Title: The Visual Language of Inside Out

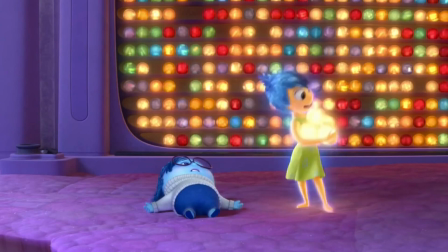270s You are my map. Let's go. Lead on, mind map. Show me where we're going.
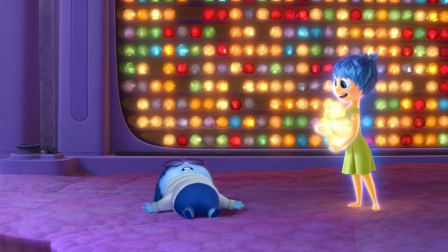275s Okay. Only... I'm too sad to walk. Just give me a few hours to...
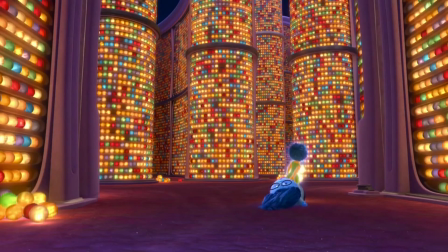282s Oh! Which way? Left? Right. No, I mean, go left. I said left was right, like, correct. Okay. This actually feels kind of nice. Okay, here we go. We'll be back to headquarters before morning. We can do it!
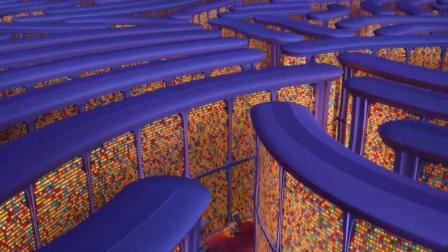298s This will be easy! This is working!
Pixar have a long and impressive history of using the detail in their backdrops to set the tone for their worlds.
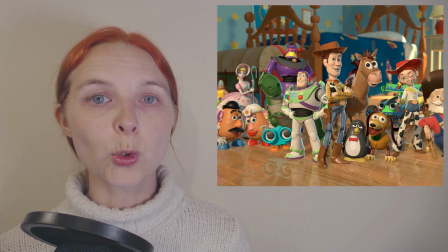308s
Andy's room in Toy Story is full of small details that are used in two ways.
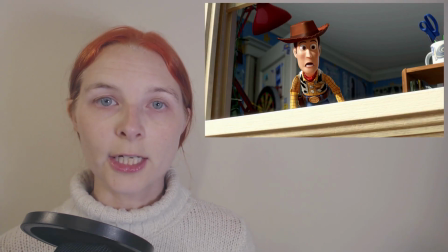313s
Firstly, to convince us that we are in a small boy's bedroom. And secondly, to show that the room is the whole world for the characters within the movie.
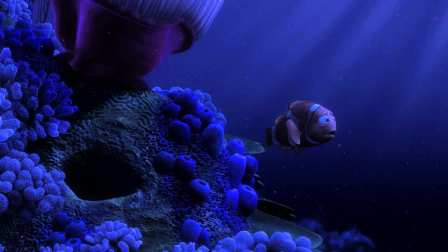322s
In Finding Nemo, the ocean feels both expansive and terrifying, and yet enclosed and safe,
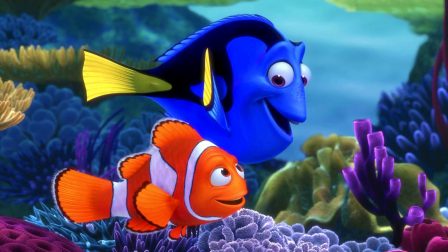329s
depending on the background details which fill in for us where we are and what's happening, before the dialogue even begins. For Inside Out, Pixar's artists faced a particular challenge,
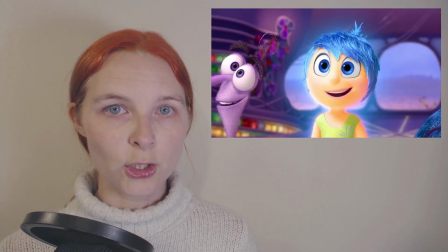341s
as they needed to create a visual representation of the interior of a human being.
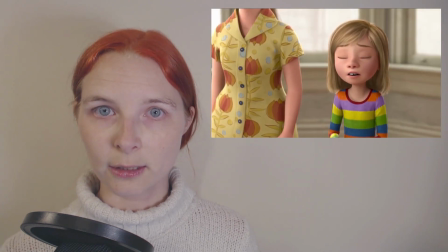346s
Most of their previous output has been set in environments which are relatively realistic, But how do you go about showing that something is happening inside a brain?
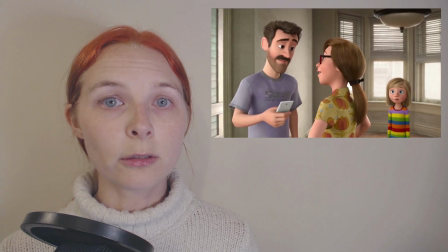354s
Even if they had chosen realism, the human eye can't see a great deal happening when brain activity takes place.
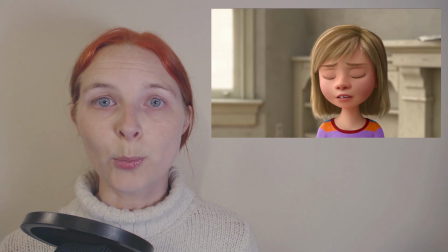360s
And the hallucinogenic imagery presented by brain scans wouldn't tell us much about the
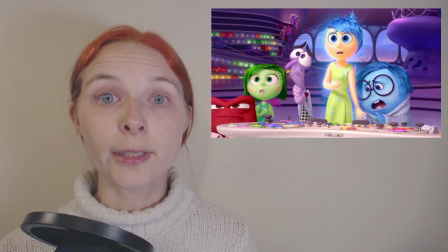365s
exterior effects of Riley's firing neurons and swirling neurochemicals.
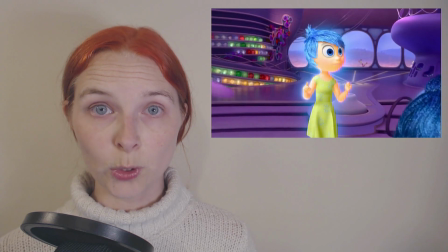370s
Instead, we are presented with a set of stylised backgrounds and visual images which communicate, sometimes on a very subtle level,
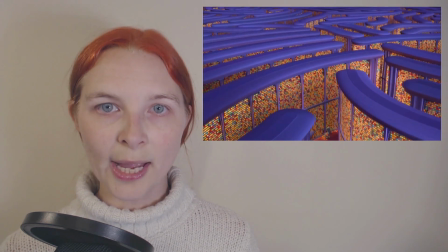377s
the idea that we are inside a person. For example, the interlocking patterns of memory shelves represent the folds of the cerebral cortex.
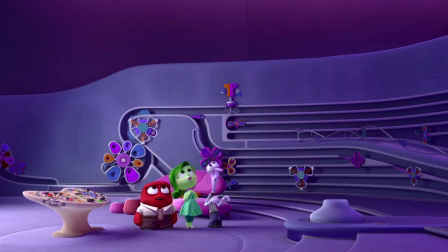385s
Headquarters is lined with railings that resemble the familiar image of magnified DNA strands.
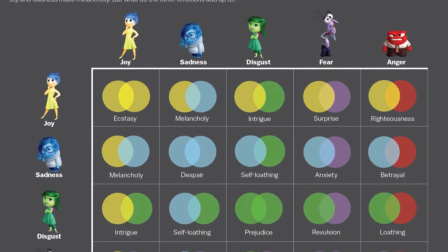391s
And the combination of colours in Riley's later memories show both the increasing complexity of our emotional feelings as we grow older,
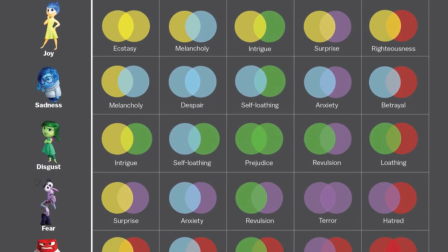398s
as well as the blend of neurochemicals, serotonin, dopamine and noradrenaline, that make up our internal responses.
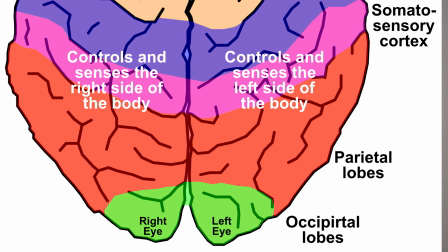406s
The very position of headquarters lines up with Riley's eyes. This reinforces the message that our self is situated in our brains.
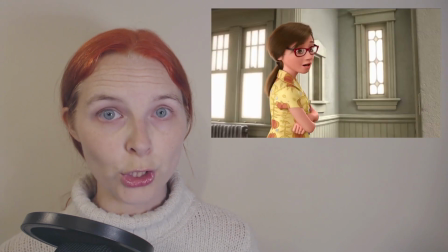414s
The characters could be anywhere in the body. After all, we do feel emotions elsewhere, but we identify most closely with our brains.
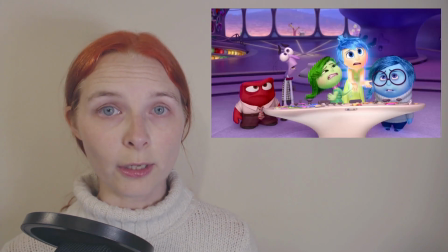422s
This is the source of our control commands. It is also the sole site of four of our senses, and the main location of the fifth.
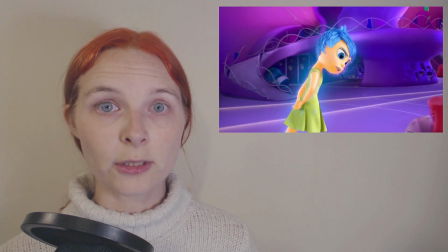430s
And this may be why we feel so much discomfort when our bodies have automatic responses to things which bypass our brains.
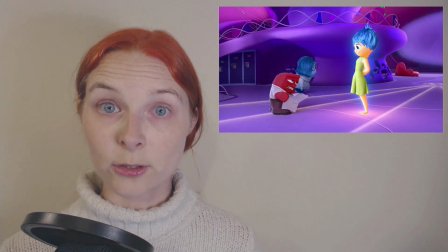437s
And personally, despite the sobering note that the film ends on,
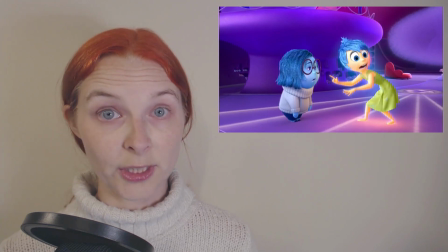441s
that things are only going to get more complicated and potentially more confusing for Riley as she gets older,
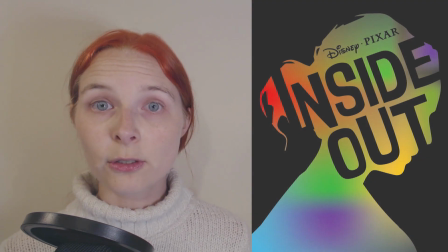447s
I found it very reassuring to think that those internal elements that are there to keep me alive are, by now, pretty well practiced at working together.
Where did you get those shoes?
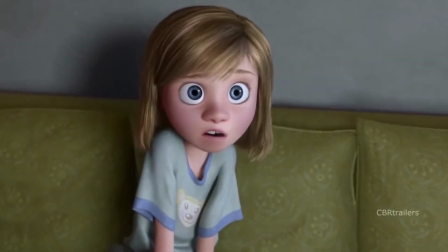459s Those are shoes of doom! Scary, it's gonna be good.
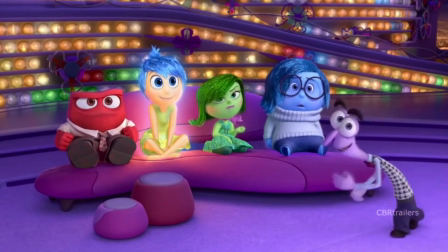464s I love this part. She better take back those shoes. All right, what are we watching? Fear, I don't think you can handle this.
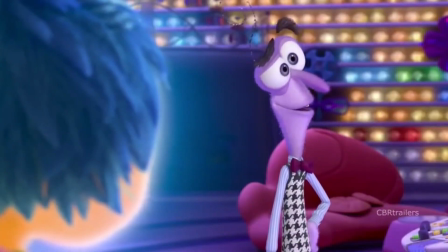469s It's a scary movie. Uh, thank you, Joy. But I'll have you know, I'm not scared of everything.
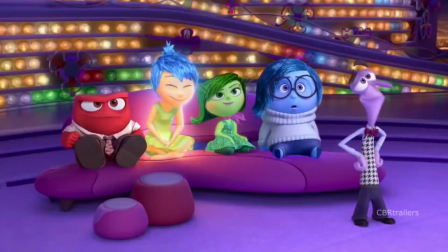475s Ah, my feet! They feel the same!
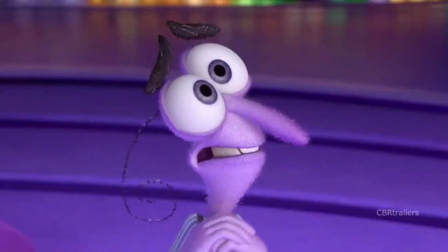481s No longer, Marcia. We are the shoes. No, no, ah!
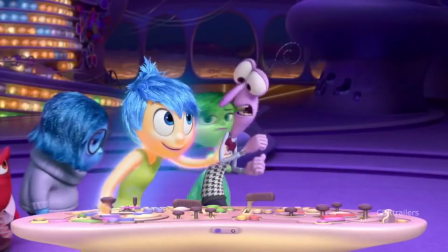488s Marcia, stop! No, no, no! Oh, okay, I have an idea. How about instead we watch a nature show?
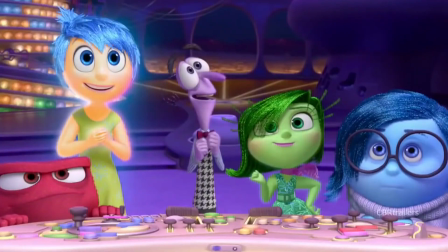494s A young deer grazing quietly in a meadow has no chance against the vicious jaws of a grizzly bear.
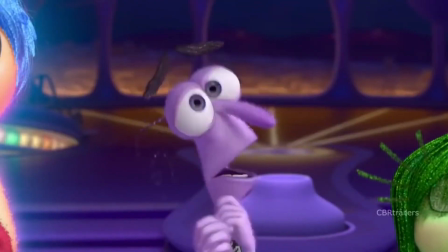500s Oh!
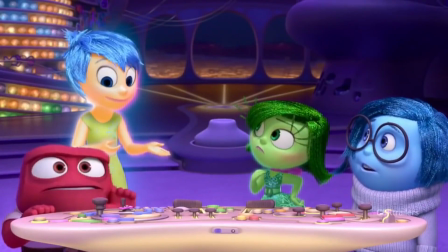503s So, shoes of doom? Absolutely. Of course, yes sir.
So let's ask the class, what is your favourite example of a concept expressed visually in a movie?